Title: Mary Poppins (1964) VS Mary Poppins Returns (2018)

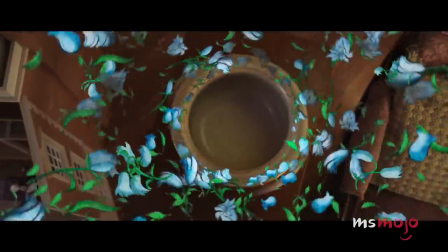[4:10]
Although the animation is 2D, the environments feel three-dimensional,
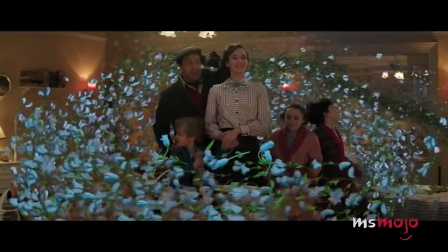[4:14]
which makes sense since the sequence takes place inside a bowl, as opposed to a flat drawing.
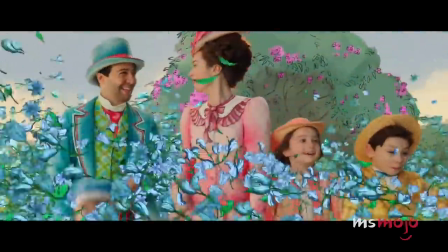[4:19]
The filmmakers also brilliantly integrate the human characters into this world with costumes that look as if they were painted on.
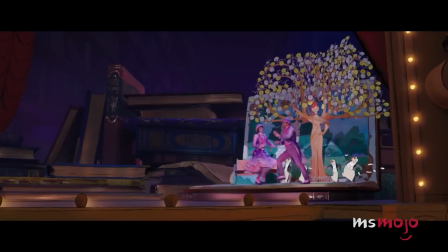[4:26]
You really believe that the live-action characters have been transported to an animated realm, and aren't just standing in front of a green screen.
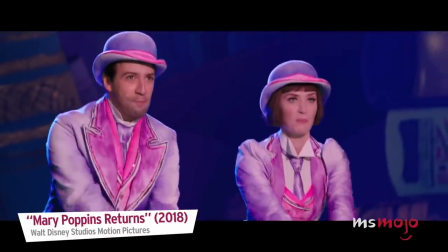[4:33] You'll find your first impression was mistook.
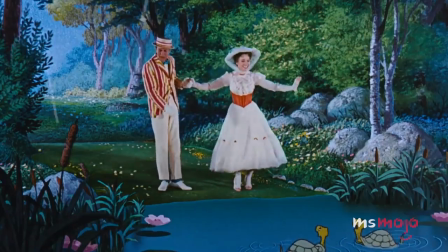[4:36]
As lovely as the original film's animation segment is, it's also clearly a product of 1964.
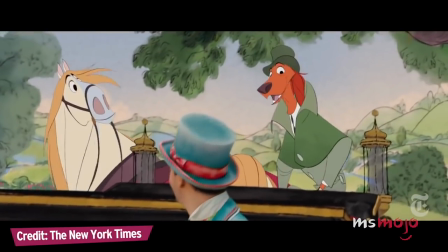[4:43]
The sequel's use of animation strikes just the right balance of old and new,
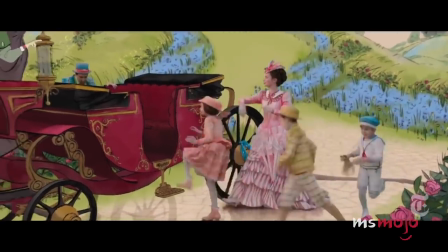[4:47]
staying true to tradition while also taking advantage of contemporary innovations.
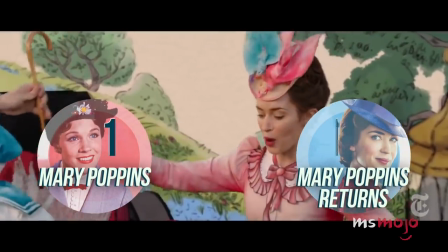[4:52]
Mary Poppins Returns takes this round. Winner, Mary Poppins Returns. Round 3, songs.
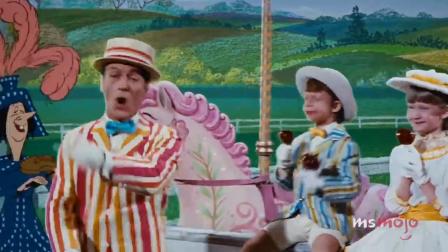[5:00]
The American Film Institute ranked Mary Poppins number 6 on their list of the greatest movie musicals.
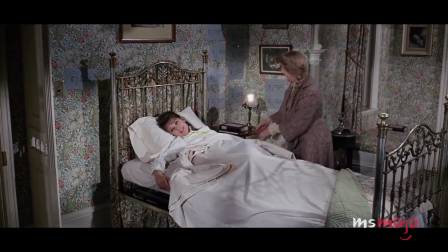[5:06]
The film actually placed 2 spots higher than My Fair Lady, which did beat out Mary Poppins for the Best Picture Academy Award. The Disney classic didn't go home empty-handed on its 1965 Oscar night, however, as the Sherman Brothers won Best Original Song for Chim Chim Cheree.
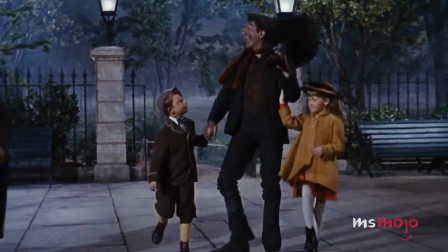[5:23] Chim Chimini, Chim Chimini, Chim Chim Cheroo. Good luck, we're a buff when I shake hands with you.
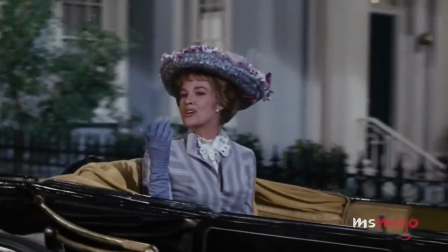[5:29] Oh, blow me a kiss. And that's lucky too.
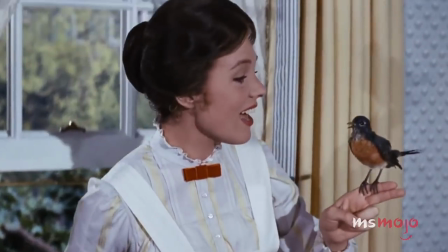[5:34]
The film has numerous other songs that are equally fantastically hummable, including the charming A Spoonful of Sugar,
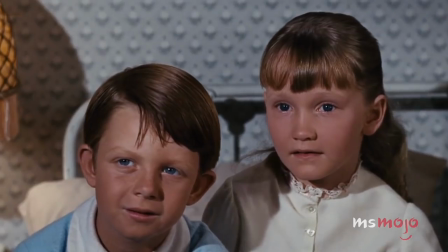[5:41]
the toe-tapping Step in Time, and Walt Disney's personal favorite, Feed the Birds.
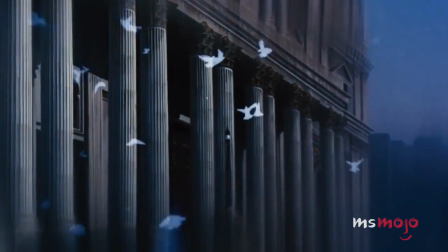[5:48] Feed the birds, tuppence a bag,
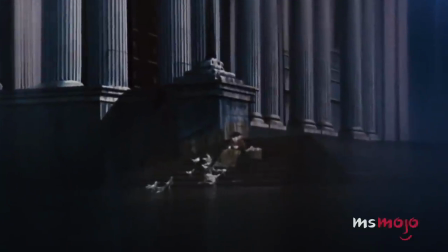[5:56] tuppence, tuppence, tuppence a bag.
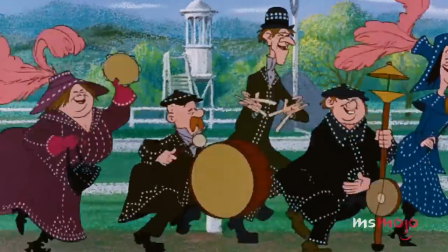[6:01]
Ironically, Supercalifragilisticexpialidocious is perhaps the film's most well-known tune, while also being the hardest to pronounce.
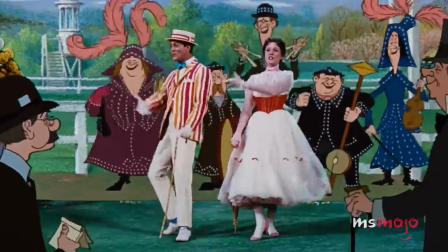[6:11] Supercalifragilisticexpialidocious!
So, how does a sequel compete with a musical as beloved as Mary Poppins? Well, enlisting composer Mark Shaiman and lyricist Scott Whitman of Hairspray to write original songs is a good start. And bringing Richard M. Sherman on as a music consultant also guarantees a soundtrack that's pure Poppins.
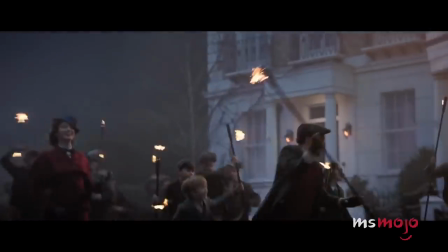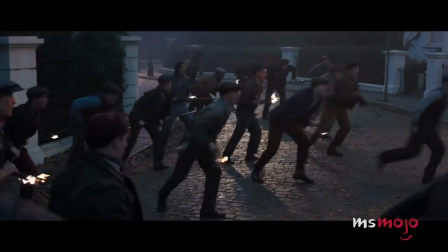[6:42]
The music in Mary Poppins Returns sounds as if it was cut from the same cloth as its predecessor,
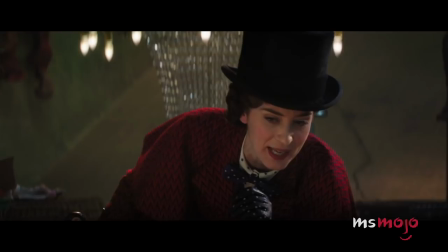[6:48]
with joyous numbers like Can You Imagine That?, A Cover Is Not the Book, and Turning Turtle.
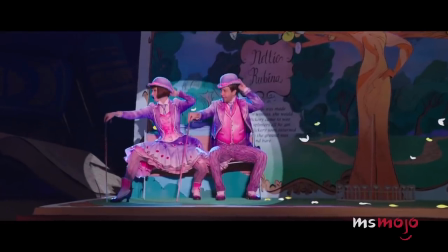[6:54] Which proves a cover is not the book, so open it up and take a look, cause under the covers one discovers that the king may be a crook.
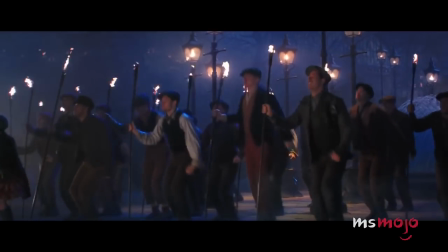[7:02]
The highlights are the marvelously choreographed Trip a Little Light Fantastic, and the bittersweet Place Where Lost Things Go.
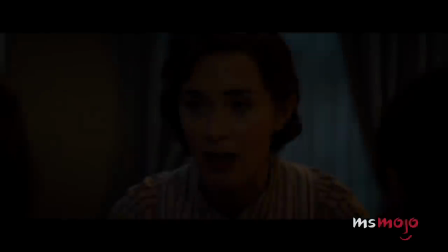[7:09] Nothing's gone forever, only out of place.
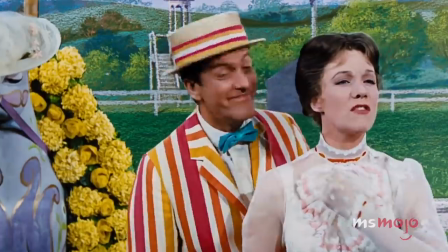[7:16]
It's a close call. The original film songs are all perennial classics, and time will only tell if the sequel soundtrack shares a similar legacy.
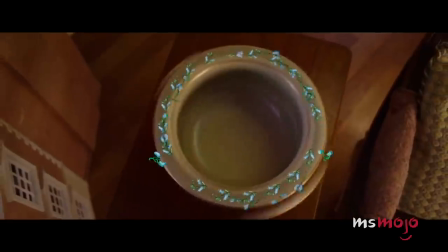[7:25]
Plus, the songs from Mary Poppins Returns owe much of their inspiration to the works of the Sherman Brothers.
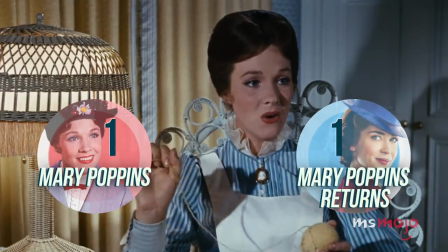[7:30]
The 1964 film hits the highest note here. Winner, Mary Poppins.
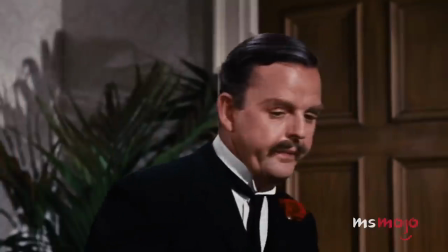[7:36]
Round 4, themes. Although they were made for all ages, both Mary Poppins films touch upon surprisingly adult themes.
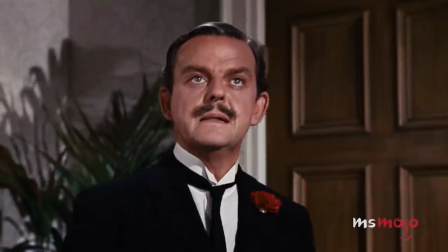[7:45]
Many parents can identify with Mr. Banks, who loves his children,
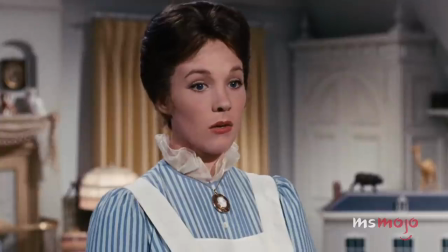[7:49]
but has invested so much time into his job that he's lost sight of what matters above all else.
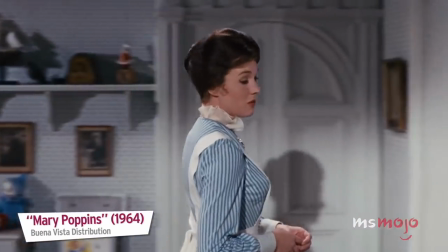[7:55] Sometimes a person we love, through no fault of his own, can't see past the end of his nose.
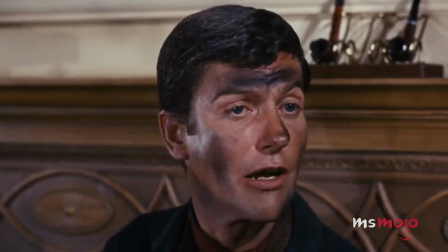[8:00]
Reflecting on his actions, Mr. Banks realizes that he's made mistakes in the past, but it's not too late to seize the day with his children.